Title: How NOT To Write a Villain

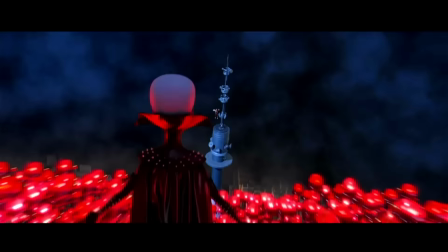I think Megamind put it best when he said what separates villains from supervillains is presentation.
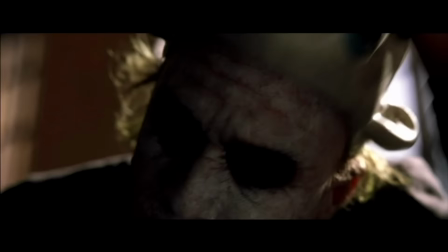In storytelling I think this is what separates a great villain from a not so great one.
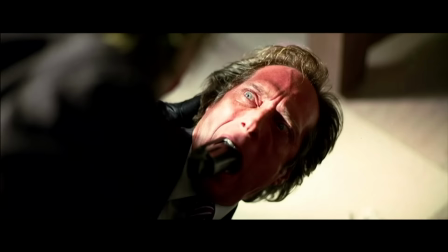Some of the greatest villains in cinematic history have memorable and creative introductions.
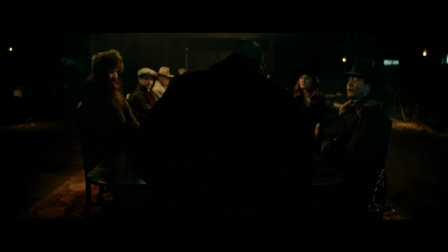I recently watched the third instalment in the Kingsman series, and how the movie handled the antagonist genuinely frustrated me.
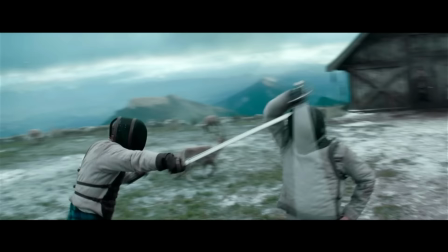I honestly don't intend on this becoming a critical video essay channel and I'm not going to criticise this film in general.
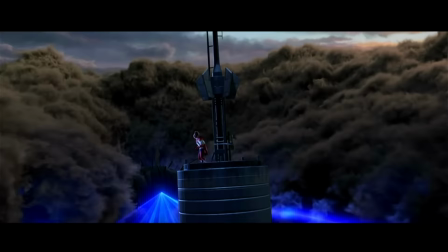So instead, I'll try to explain what I think was so wrong about this introduction and compare it to some of the greatest villain introductions of all time,
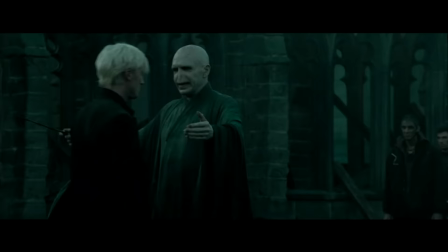to hopefully come to an understanding of the do's and don'ts of writing a powerful villain.
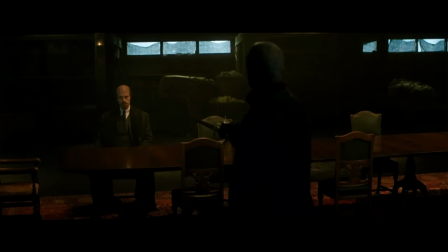The bad guy in The King's Man has very few scenes throughout the movie. The first glimpse we get of him has him staring into a fireplace in the shadows, while the slightly less bad guys wait for him to turn around.
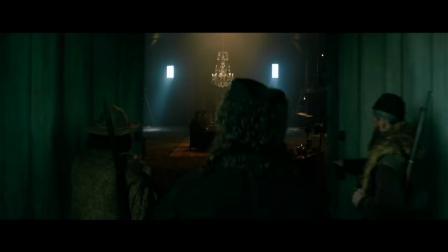I honestly don't have a problem with this because even though we can't see his face, the rest of the room are in the same position.
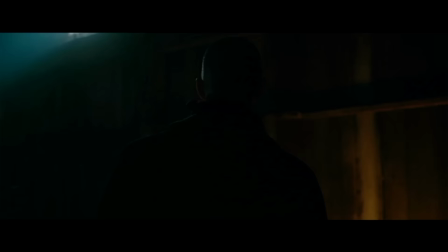My problem begins when he turns around. The camera slowly moves towards him.
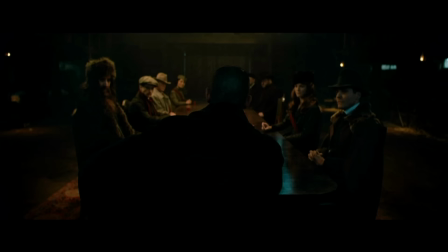Finally, we're going to see who he is. The movie can finally get going. He's turning around and the camera moves behind him.
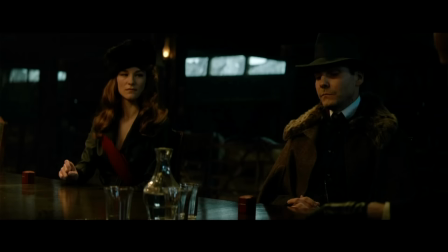We feel betrayed because now that the room can see him, we are alone in not seeing his face.
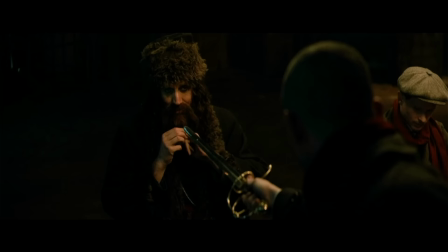The rest of the scene follows this pattern. Most shots are positioned behind him, and the ones that aren't have him in the dark.
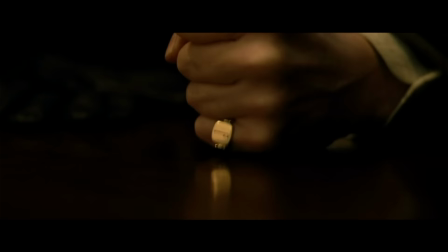So my problem isn't necessarily the choice to hide his identity. I understand that this creates suspense.
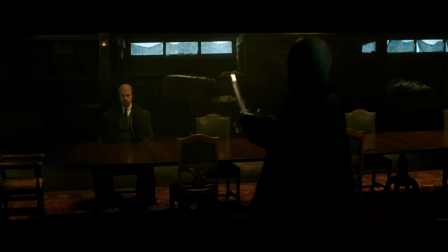It's just the cheesy way they have chosen to achieve it. There are a few more scenes like this before the climax of the movie, which reveals his identity.
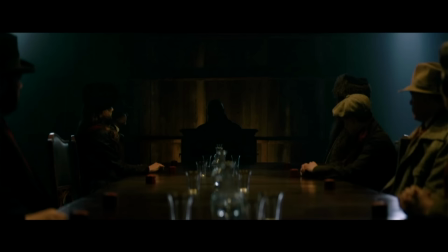All these scenes use camera placement as tricks to hide who he is, and that's what they are, tricks.
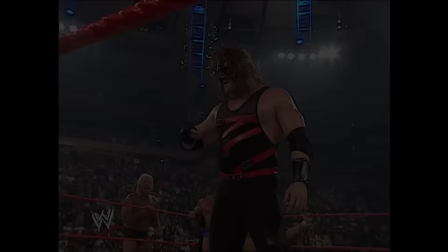It's not clever or even necessarily well-motivated.
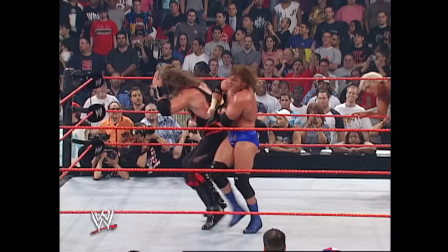On June 23rd, 2003, WWE wrestler Kane was unmasked for the first time.
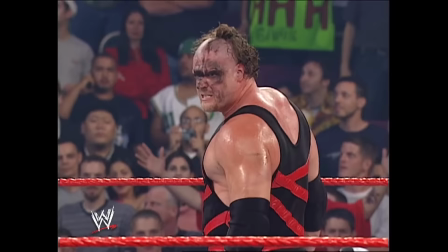Tension builds as he hesitates, but eventually Kane turns away from the camera, takes off his mask, and turns around, revealing his face.
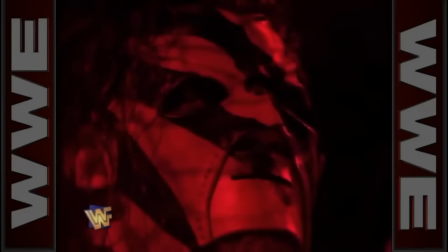Gasps are heard from the audience and commentators, and it's honestly an extremely exciting moment.
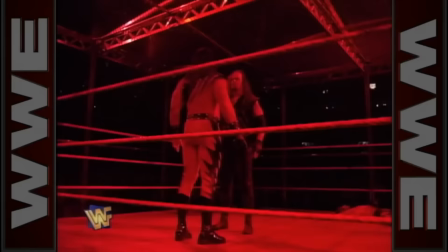From his debut in 97, until this, Kane's face was concealed by his mask.
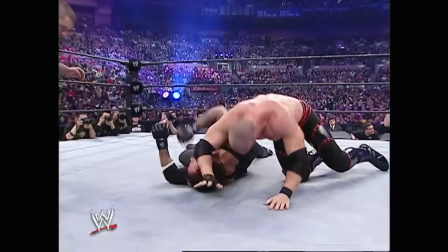Now, imagine if, instead of a mask, every time Kane was about to turn around, there was a cut to a different camera which he wasn't facing.
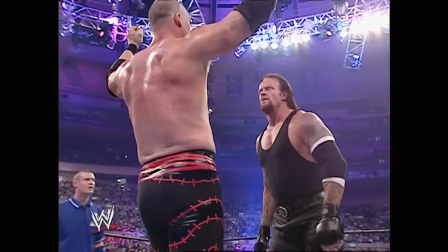Imagine how frustrating that would be. We as the viewer at home would feel cheated, because everyone else in the arena would know what he looked like.
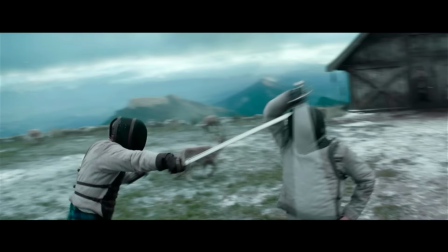Well, that's essentially what happens in The King's Man. There is a scene where the oh-so-mysterious villain is fencing with somebody.
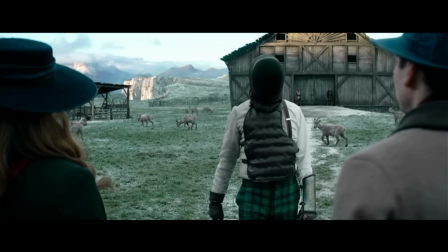He's got his fencing helmet on, which is fair enough. Quite a creative way to conceal somebody's face.
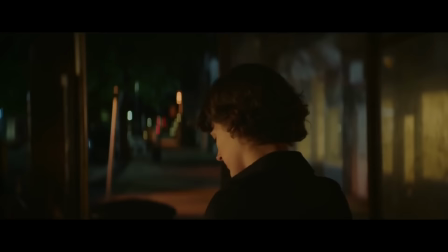But then he takes it off and it cuts to a shot from behind him again. As I've said before on this channel, we, the audience, are the camera.
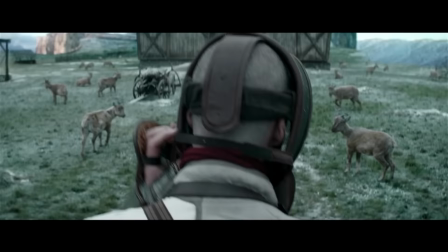So the choice to constantly move us so we can't see someone's face feels unmotivated, involuntary and forced.
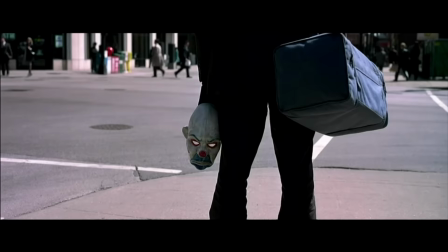Camera movement and placement can be used effectively and, most importantly, creatively.
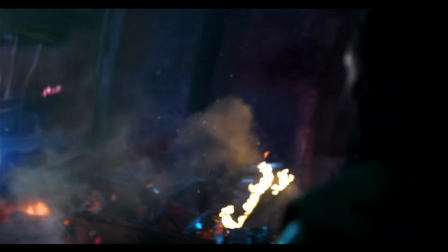I've mentioned how it's our alignment with the characters that makes us feel connected to what we are watching.
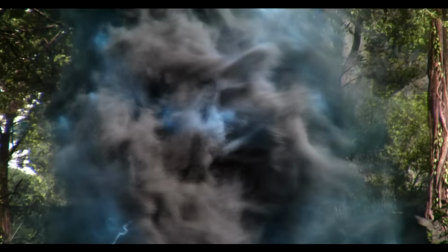Look at this scene from the opening of Avengers Infinity Ironically, in a video essay about villains,
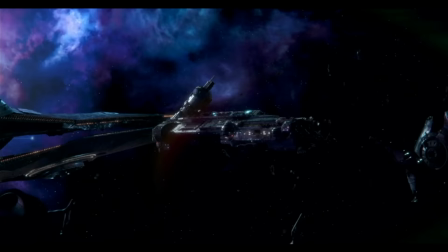this example is not about Thanos, it's about what happens in the moments before his reveal.
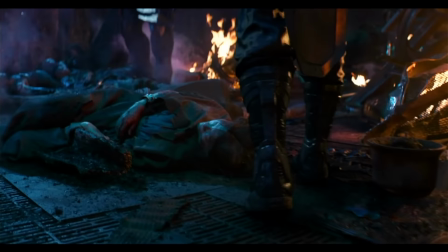The movie begins with a wide shot of the Asgardian ship. The first shot we get from inside the ship is from ground level.
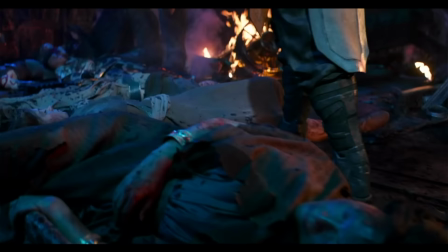The Asgardians are injured and defeated as they lie on the floor.
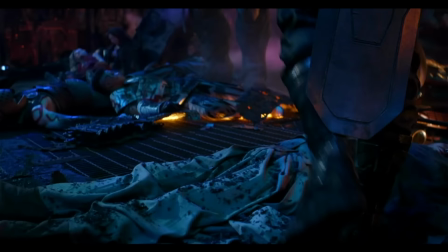Because of the camera placement, our perspective is the same as those who have been defeated. it.
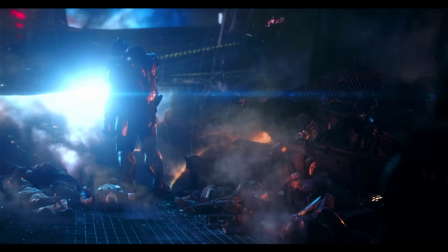Infinity War is a movie about our heroes losing, and about evil prevailing over good.
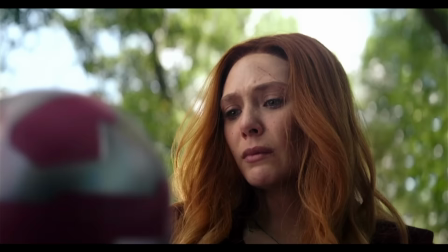The audience is on the side of good, so therefore we share the defeat.
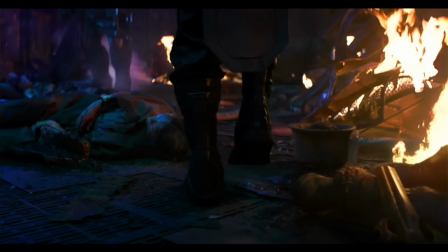So the camera placement can play a part in the introduction of a villain, it just needs to align with the theme of the movie.
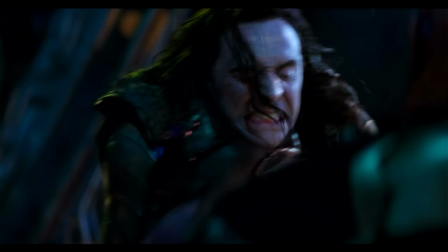Quick word about Thanos. To have your villain kill a previous villain without breaking a sweat is
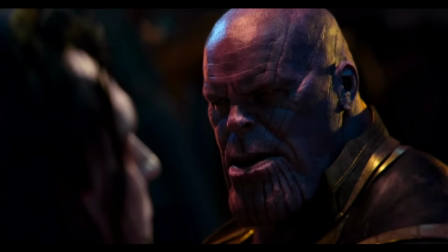an excellent way of emphasising how serious a threat he is to the Avengers.
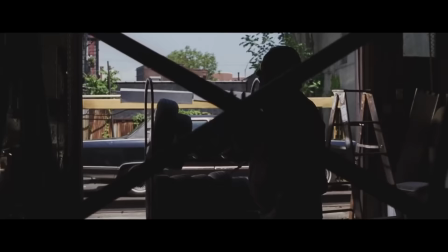Sometimes cinematography can be used to conceal someone's identity.
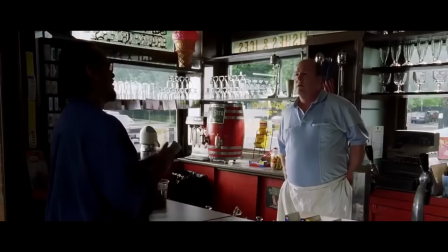In The Departed, we are introduced to Frank Cicello through various scenes which include him as a shadowed figure.
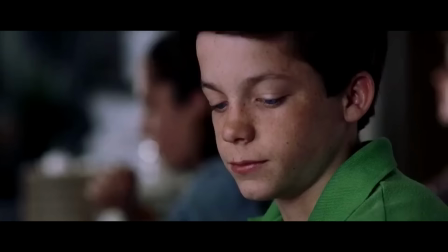There's something so much more credible about using lighting to create a silhouette of
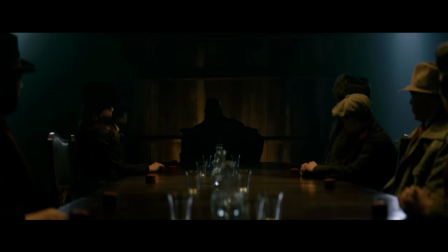a mysterious figure than quite literally moving the camera so we can't see who the person is. You may say that the King's Man does use lighting to conceal the villain's identity.
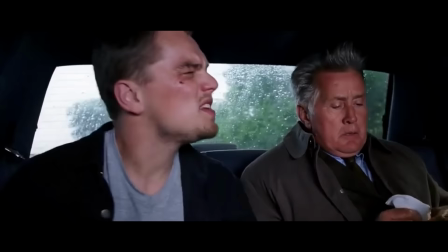So what's the difference? What interests me is the motivation behind choosing to do it.
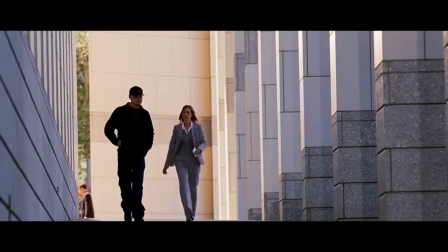One of the main themes of The Departed is betrayal. Pretty much every character experiences betrayal at some point.
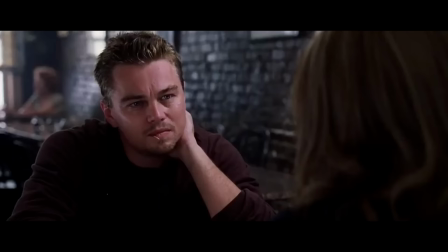The audience and every character in this movie are vulnerable to this betrayal.
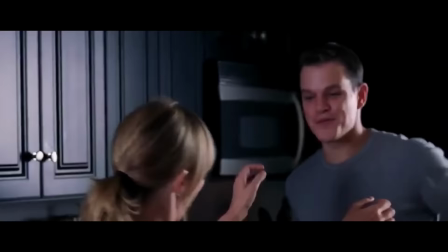So therefore, when a betrayal happens, it fits in with the theme of the movie.
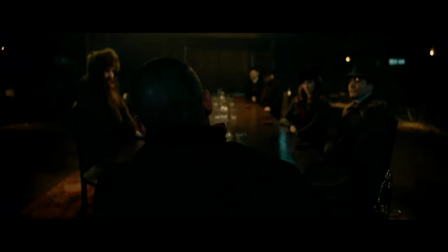I genuinely can't see any other motivation for the King's man to commit this betrayal other than shock factor.
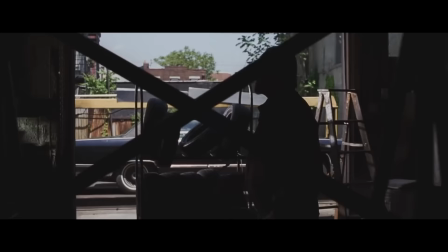Of course we very quickly see what Frank Costello looks like, but that sense of mystery has been established effectively.
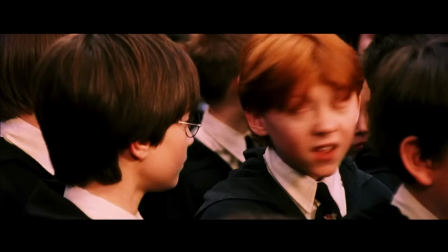Betrayals of the audience can work in the opposite way. They can work to fool us into thinking somebody is evil.
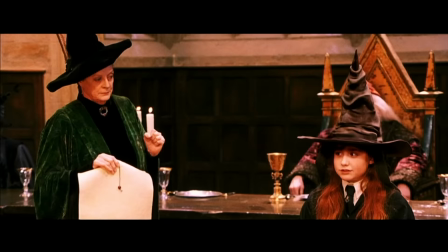For example in Harry Potter, the first shot we get of Snape antagonises him immediately.
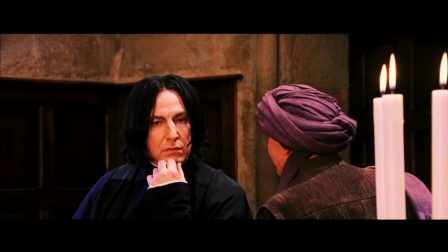Harry glances over to Snape and they lock eyes. The camera draws in closer to Snape and ominous music builds.
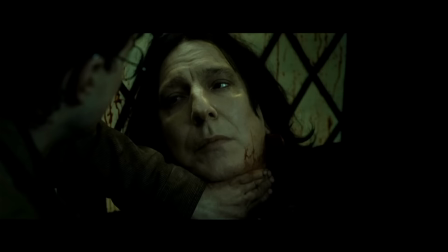We cut back to Harry who gets a pain from his scar. This is misleading because obviously in the Deathly Hallows we discover who Snape truly is.
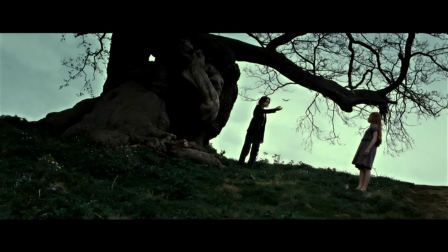He is not the awful man that he was antagonised to be his whole life. A bit of a weirdo, yeah, but not evil.
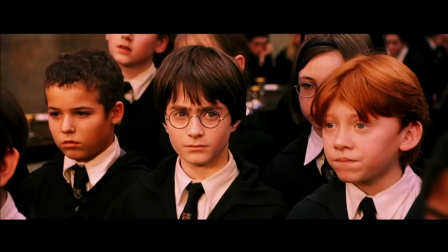So if this was misleading, why is it okay? Why is the story allowed to trick us like this?
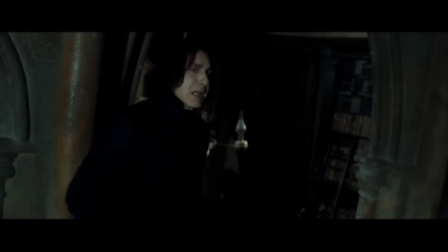I think it's because our protagonist, Harry, is misled too. In fact, only Dumbledore truly knows that Snape is trustworthy.
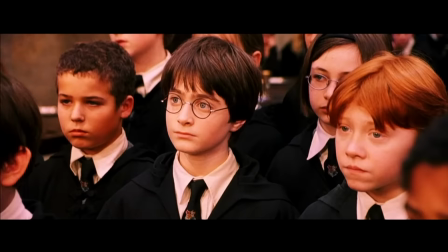If this scene played out with a cut to Snape, with the same camera movement and music,
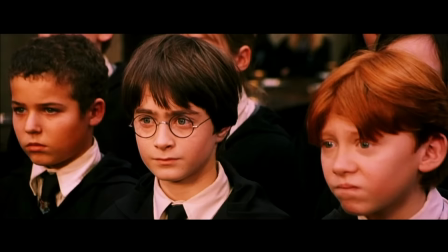and Harry wasn't even looking in his direction, then yes, we would have a right to feel cheated.
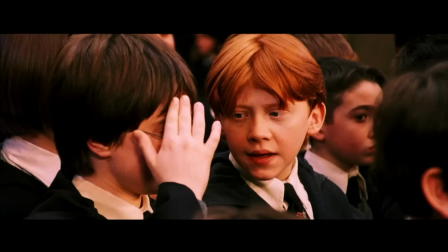We would be alone in thinking Snape was evil and it would feel cheap,
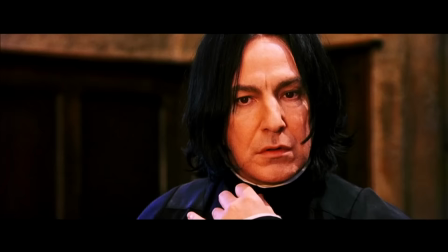but it's our alignment with Harry as the protagonist that makes this acceptable.
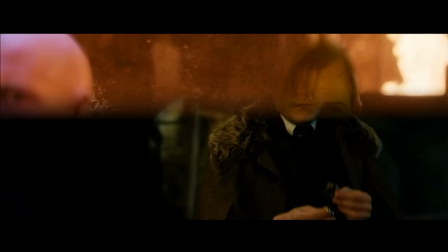It's also worth mentioning that the reason Harry gets a pain in his scar is that he's quite literally facing Voldemort.
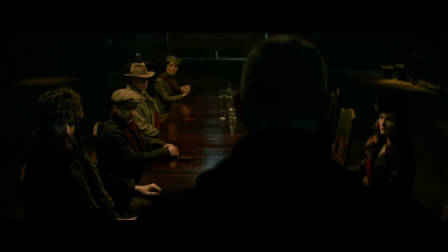As I said earlier, the slightly less bad guys in these Kingsman scenes know exactly what the villain looks like.
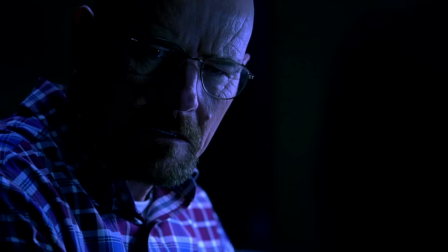It's like the opposite of dramatic irony. Dramatic irony is when the audience knows more than the people they are watching.
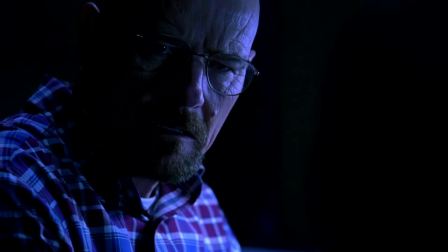For example, we know that Heisenberg is Walter in Breaking Bad, as we watch Hank destroy himself to try find him.
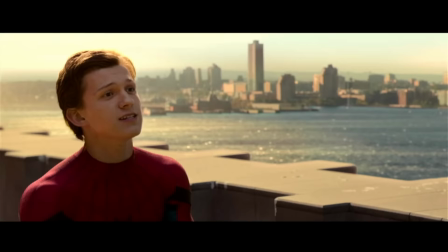This is fun. It makes us feel special. A huge part of the fun of Spider-Man is us knowing that it's Peter Parker.
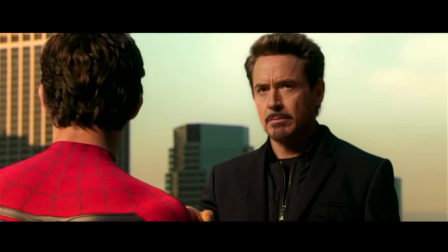It forms a connection between us and those in the know. The same goes for Bruce Wayne and Batman.
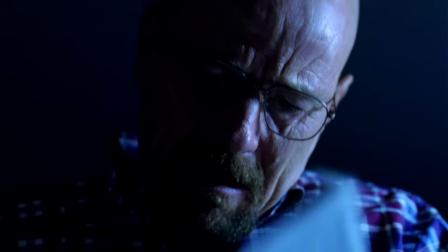The reason I bring up dramatic irony is that it simply must never happen the other way around.
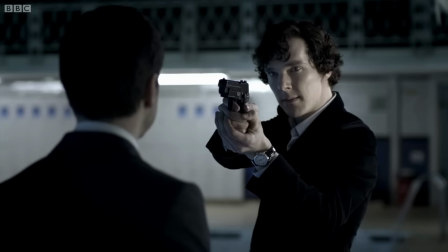We must never be the only ones in the dark about who they are. So what about when we are in the dark?
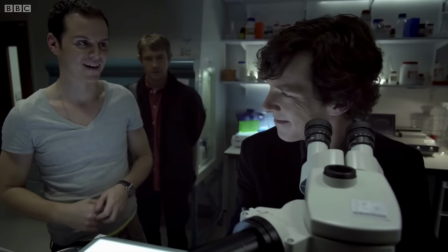How BBC's Sherlock handled Moriarty in Season 1 is a decent example of how to build a villain's presence before they ever appear on screen.
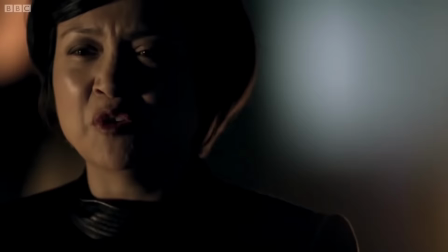Sherlock fights the baddies in the first two episodes and just about comes out on top, but they are all revealed to be under the thumb of one person, Moriarty.
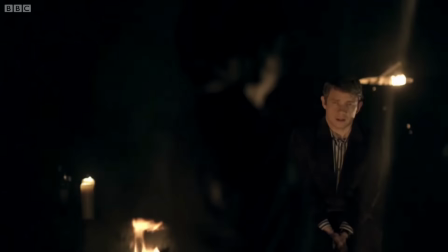They fear this person more than anyone else.
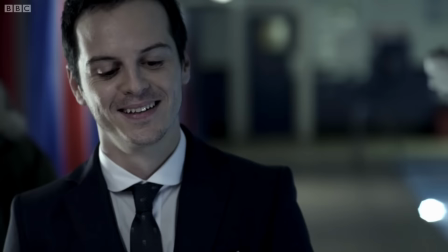So when Sherlock and Moriarty finally clash heads, we get the sense that they have both truly met their match.
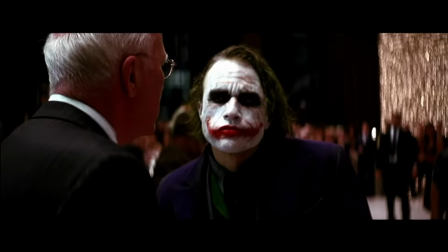The same could be said for the Joker in The Dark Knight. After watching The Batman a couple weeks ago, I thought I'd go back and watch the Nolan Dark Knight trilogy.